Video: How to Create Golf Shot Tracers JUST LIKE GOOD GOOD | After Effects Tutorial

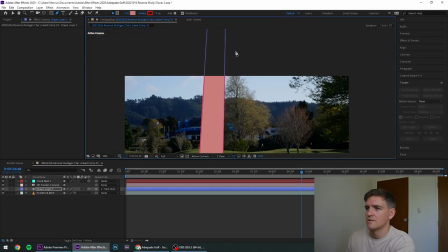242s
I'm going to just zoom out
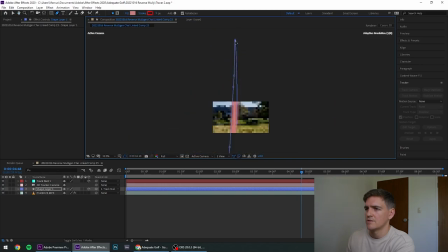244s
and maybe bring this back a touch just to make sure it doesn't look like it's drawing on a wedge shot.
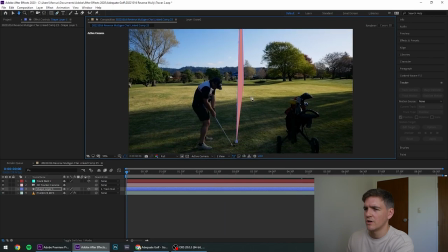251s
Cool, so we've got a rough idea of our shot. The shape is filled in currently, which is not what we want.
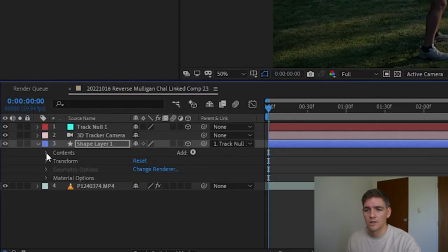257s
So I'm going to go into the shape, hit this little drop down, contents, shape one, and then left click fill and press delete. So that gets rid of the fill. Now it looks more like a shot.
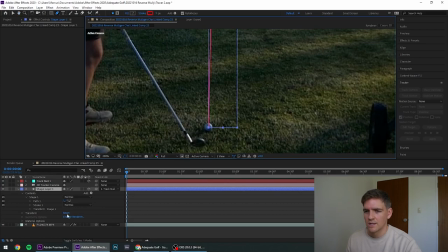272s
What we're going to do now is zoom in, and this tracer is way too thin,
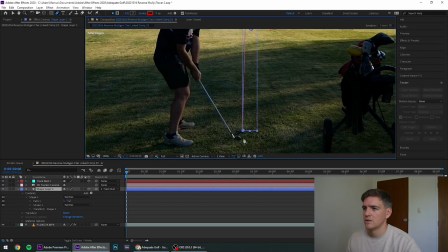278s
you can't really see it properly, so we are going to zoom in and make it, this is all personal preference,
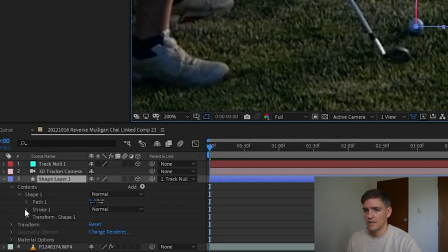286s
but I like to make it nearish to the size of the ball.
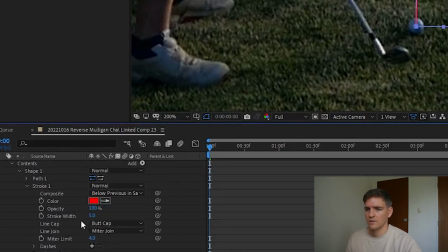288s
So you can go into stroke one and you can go into the width and drag it up or down depending on the shot. maybe a touch less, maybe like 33. So now what we're going to do is turn the opacity down to about 75%.
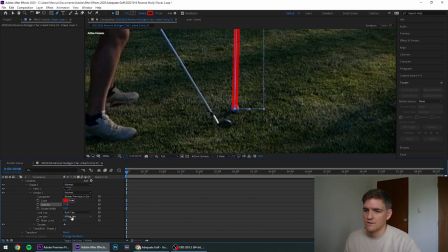306s
Again, personal preference, but I like it around this opacity. Instead of line cap and butt cap, I like to make it round.
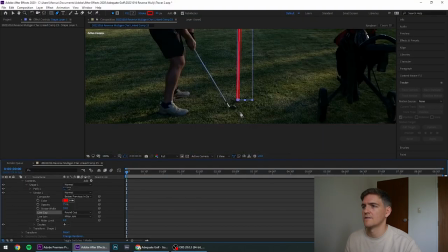314s
So now you can see this is rounded off and I think it just looks a bit smoother. So we are getting there with our shape.
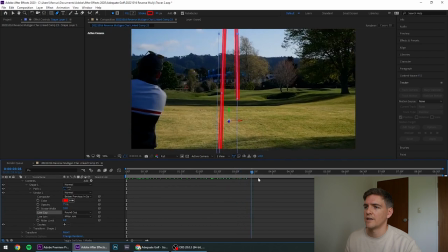321s
You can see it sticks to the background and it looks really good.
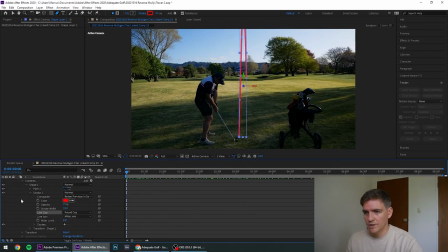327s
But there are some things that we need to do. We need to animate the shape. What we're gonna do is go add trim paths.
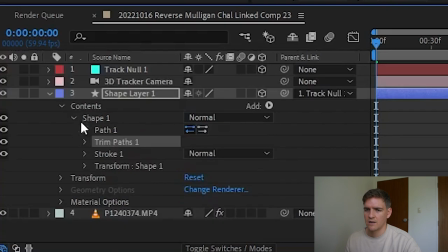337s
And you can close the stroke for now, go into your trim paths and open it up.
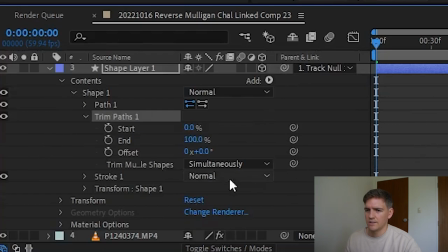343s
And then here we effectively are going to be animating the shot tracer.
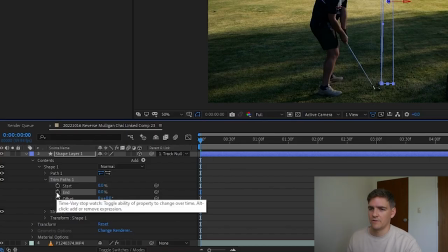349s
We're gonna drag the endpoint down to zero. We're gonna make a keyframe. If you left click here, that's created the first keyframe.
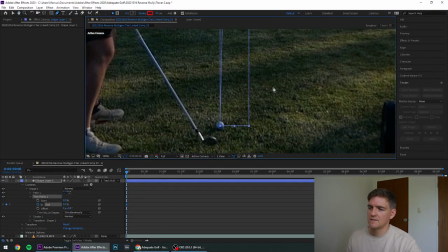356s
Now I'm gonna zoom in. This is the fiddly part. I know some people like to use the graph editor to make their shot tracers quite fluid. I personally prefer doing it more frame by frame. It may take a bit longer, but yeah, that's how I like to do it.
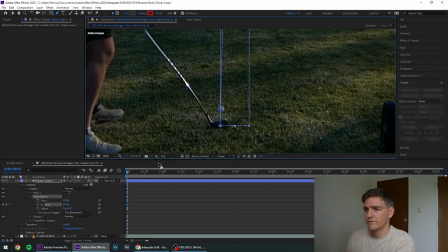372s
Now what we're going to do is hit page down to move frame by frame. And you want to drag this percentage up a tiny bit. I always like to make sure the percentage is just ahead of the ball, because I find when the ball is in frame,
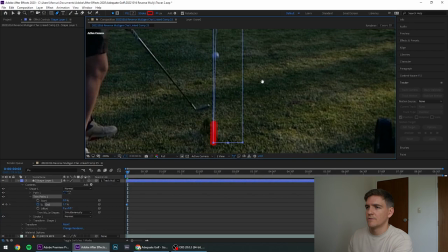387s
just, it kind of distracts your eye from the shot tracer. So now I'm gonna drag it up to here.
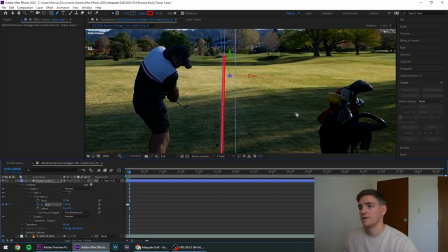392s
Looks a little bit short, so maybe about 8%. The initial part of the shot is the most important to get right, because that's when the ball is traveling the quickest.
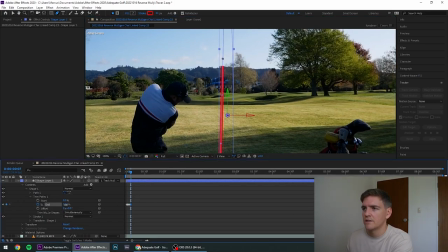401s
You want to make sure the first few frames are done almost frame by frame, and then after that you can start skipping a few.
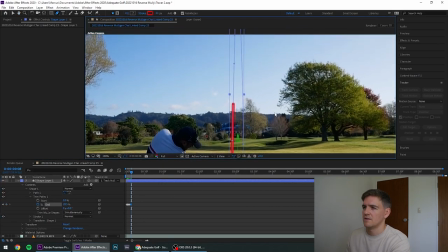409s
28.5, cool. So you'll see there, I'll skip maybe 4 or 5. Go up to here, 38. Okay, so now it's gone out of screen, so I'm just gonna move the shot out of screen, and you can see I might go up a bit, so I'm gonna make sure that that is covered.
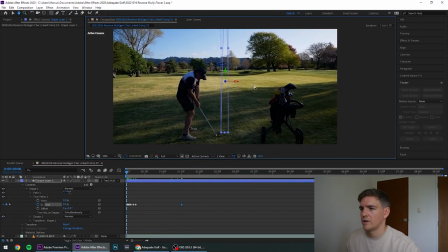432s
Cool, so let's just watch that back. Lovely.
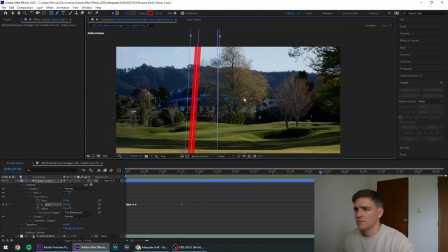435s
All right, now what I'm gonna do is I'm going to figure out when the ball starts falling and it hits the ground around there. I'm going to move the percentage to 100% when I know the ball hits the ground. And then I can adjust the speed of how it falls after that.
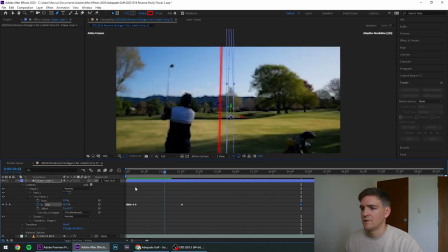454s
So if we watch that back,
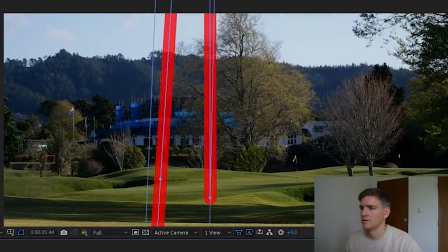459s
that speed's actually quite good. I think that's a good shot tracer. Alright, so I've slept on it and I've thought some of you might be filming on phones, so you won't be able to zoom in where the ball goes and you may not know where the ball lands, or you can't see it on the screen. It's going to involve the same kind of setup process. I'll do that quite quickly, what we've learned already, but then when it comes to actually tracing the shot, I'll slow down.
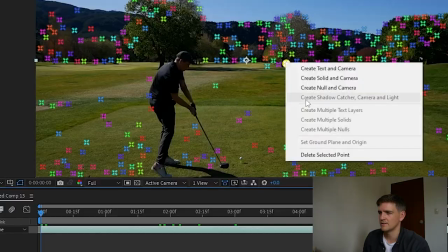480s
This is good.